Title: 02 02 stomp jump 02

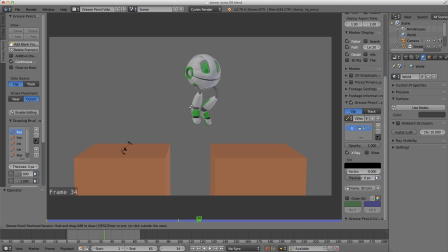(12:21)
And I've broken up the feet so that they weren't moving at the same time, but I think I can, no, yeah, that's looking all right. I like the way this toe flaps down. That's looking good. And yeah, I still need to do a little bit of work on this weight shift.
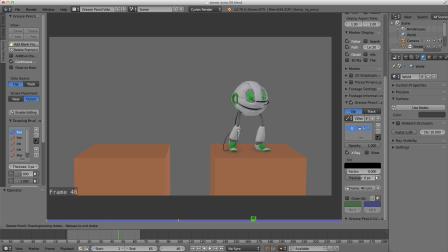(12:40)
So I think I need to get him over more before this leg comes off the ground, because it's a little bit clunky. Let me get that out of the way. I like the eyes. The eyes turned out quite good, and the mouth.
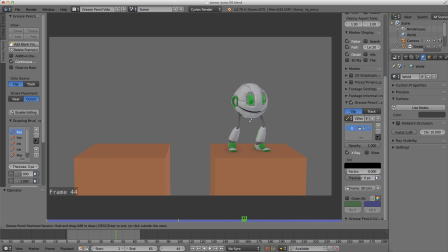(12:54)
That's all right. I'll have a little bit of a break, and then I will come back and see what more things I can work on.
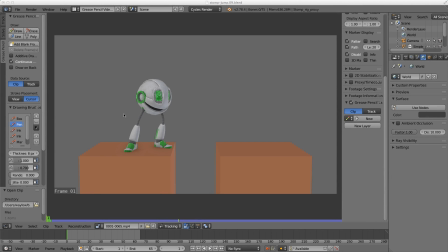(13:04)
All right, so I had a little bit of a break, and I've come back to have a look at it with fresh eyes, and I've seen a few more problems. And I've also shown it to a very good friend of mine who's also an animator, and he gave me some notes.
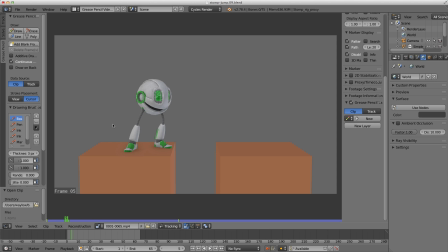(13:19)
So this is the final notes before we call it finished. So I have done some animation on his foot there, made it a little bit bigger. His suggestions were it was similar to mine in that I'll just play the animation.
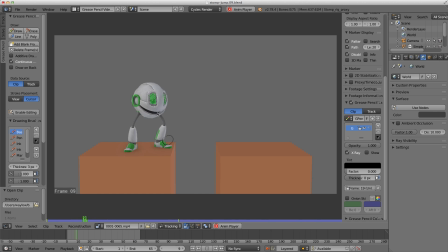(13:39)
Play, Alt-A. He thought it was a little bit slow, like it could be faster in the actual jump. So he thought maybe take a frame out of this side of the jump, and maybe a frame out of this side of the jump.
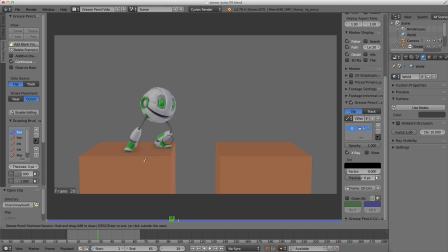(13:53)
That's being the middle over there. And I think I decided on taking out frame 30. So we've got the spacing here, and then the next frame is here. So kind of going slow and then fast. So I was just going to get rid of this frame.
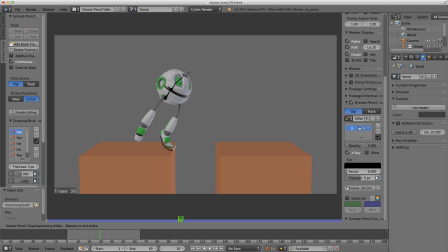(14:10)
I sacrificed showing this actual push off, but it'll turn out better in the end, I think. So that's one of the notes that he made. Also, I'm going to take this a little bit lower. So lower down with my anticipation. So just shift him down a little bit.
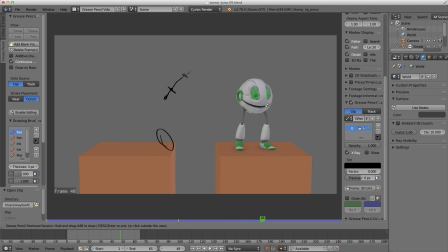(14:32)
And his notes were also about the weight shift at the end. Like, he feels a little bit light. There's also, can I zoom in on this one? I can.
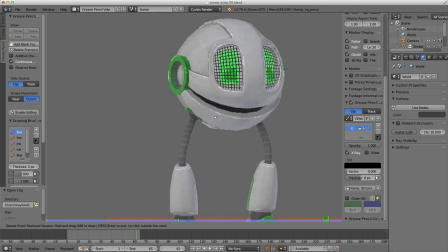(14:41)
There's a bit of a wobble that I'm going to fix up in this weight shift.
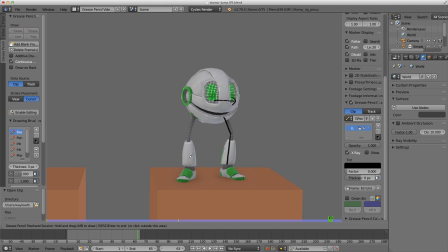(14:47)
So I still need to get him more over this leg before he lifts up this leg off the ground, if that makes sense. There's some really bad arrows for you. So I need to get him more over that side. and then I'm going to call it done.
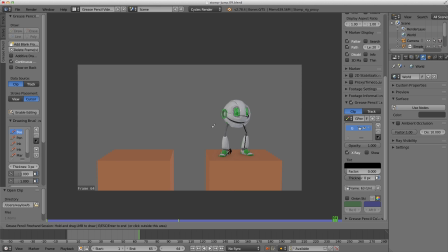(15:03)
So let me quickly, through the magic of editing, I'll come back and I'll show you the final product.
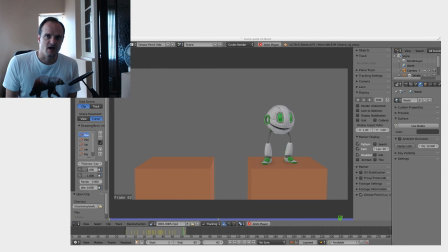(15:11)
Alright, so here we are. I've made those final little tweaks on our animation here, and we are calling it done. Now, is it perfect? No, it can never be perfect. I'd like to spend a lot more time on it. The more you look at it, the more problems that you'll see. But there's some points where you just have to go, this is as good as it's going to get.
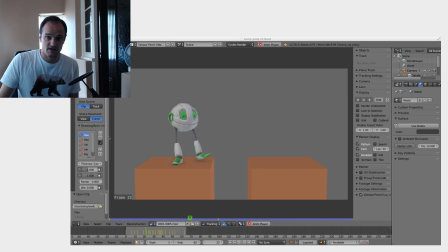(15:27)
So that's all I'm going to do on this one. Let's have a closer look though. So I'll get in here. So we're scrubbing through. I've added, yeah, obviously a little bit more foot here. I was happy. Down here, he is much lower now. So it's a lower antic.
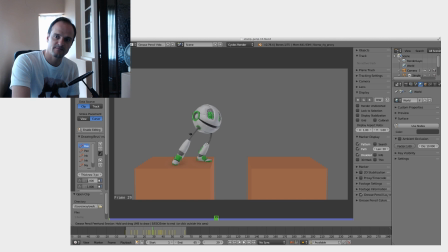(15:46)
So it makes this push off a little bit better. Now I got rid of frame 30. Obviously frame 30 is still here, but frame 30 was, the last version was on the ground, but now he's taking off. And you'll see that that gives it a lot more speed and fluidity through that jump.
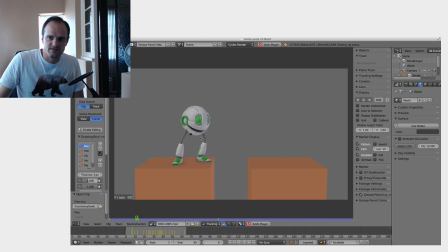(16:02)
Is that a word? Yeah, it's a word. So I'll just play that. So just looking at this section here, you can see it's much snappier. It's a snappier movement there. Let's have a look at the legs. Now, I spoke in the
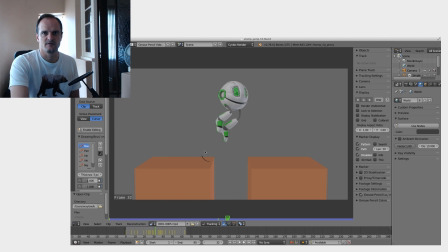(16:20)
previous workshop, the masterclass section of it, about the silhouette.